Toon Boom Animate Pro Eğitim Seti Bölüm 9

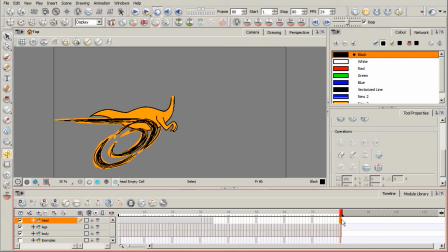(8:10)
And then I'll come out here to the last cell, and I'll extend the exposure of our head pose for when it's turned all the way back around, just hitting F5 on our keyboard. All right, now let's go ahead and click play. And then the head whips back around.
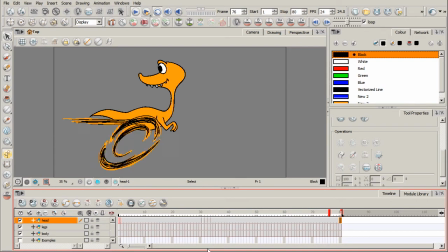(8:25)
Okay, so this head whipping back around becomes a supportive component. Again, secondary action is meant to emphasize rather than take attention away from the main action, which is of him running. So as his head whips back around, I don't believe that it takes any attention away from him running.
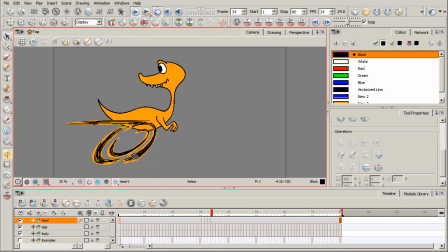(8:43)
In fact, it reinforces and it helps breathe more life into the animation. Okay, it helps reinforce the story that's kind of unfolding with the action that he's performing here of running really fast. Okay, so let's go ahead now and kind of end this lesson here,
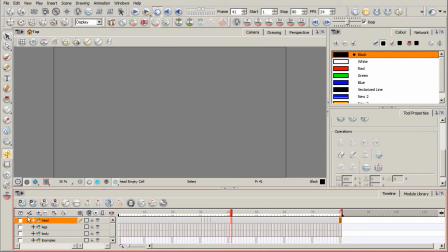(9:00)
and I want to show you some other examples of what secondary action can be. So I've just hidden the visibility of those layers. I've got a layer right here titled Examples, so turn on the visibility for that, and of course make sure you're on the first frame right there.
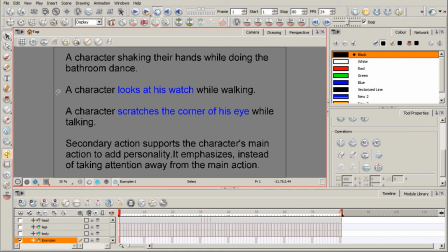(9:17)
I have it on one cell. And so a character shaking their hands while doing the bathroom dance, okay? In this sentence, where would the secondary action basically be taking place?
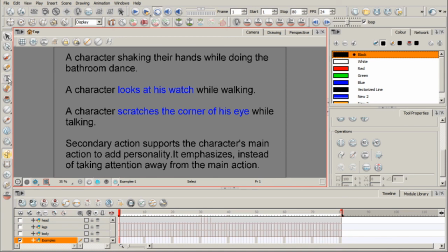(9:32)
Okay, if you can think of this as an animation, I'll kind of give you a moment as I select our letter tool over here. And so it would be shaking their hands, okay? I'm going to go ahead and highlight that in blue.
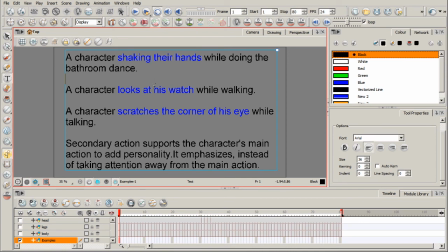(9:45)
So the main action would be them doing some crazy dance. They have to go to the bathroom really, really bad. And the shaking of the hands would be kind of a supportive component to emphasize the main action. Okay? Here we have another one. A character looks at his watch while walking.
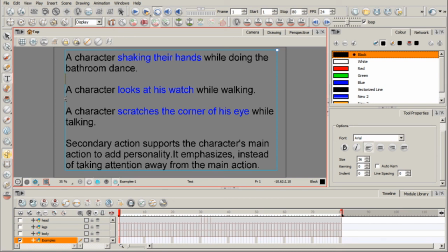(10:03)
This is very much the same as what I was talking about at the beginning of this lesson. If you've got a character walking, they begin to whistle or make other facial gestures. Okay, that becomes a supportive component. It emphasizes what the character is doing, which is walking.
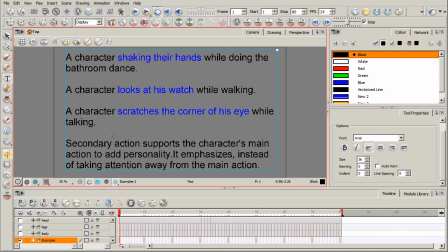(10:18)
And then finally, a character scratches the corner of his eye while talking. This is a more kind of subtle action, okay? But again, it's a secondary action to the main action, which is the character talking.
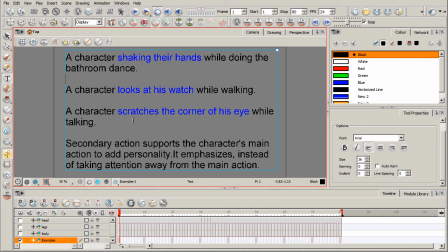(10:31)
So these are just some other things to consider, some other examples that you can visualize for what secondary action can be. So I'll leave you with this. Secondary action supports the character's main action, and it adds personality, just gives it more life, okay?
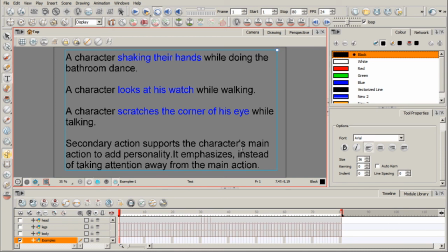(10:48)
It emphasizes instead of taking attention away from the main action. Okay, so this has been an example of secondary action. Hopefully you're able to take what we've done here and incorporate secondary action into your own animations.
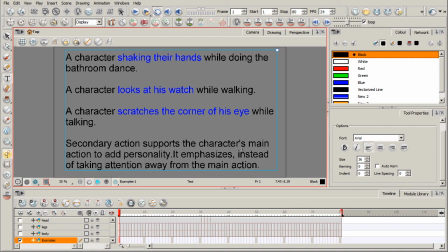(11:04)
And I would also like to recommend just study life, study people, study animals. That's how you'll really be able to pick up on secondary action and be able to incorporate it into your own animations.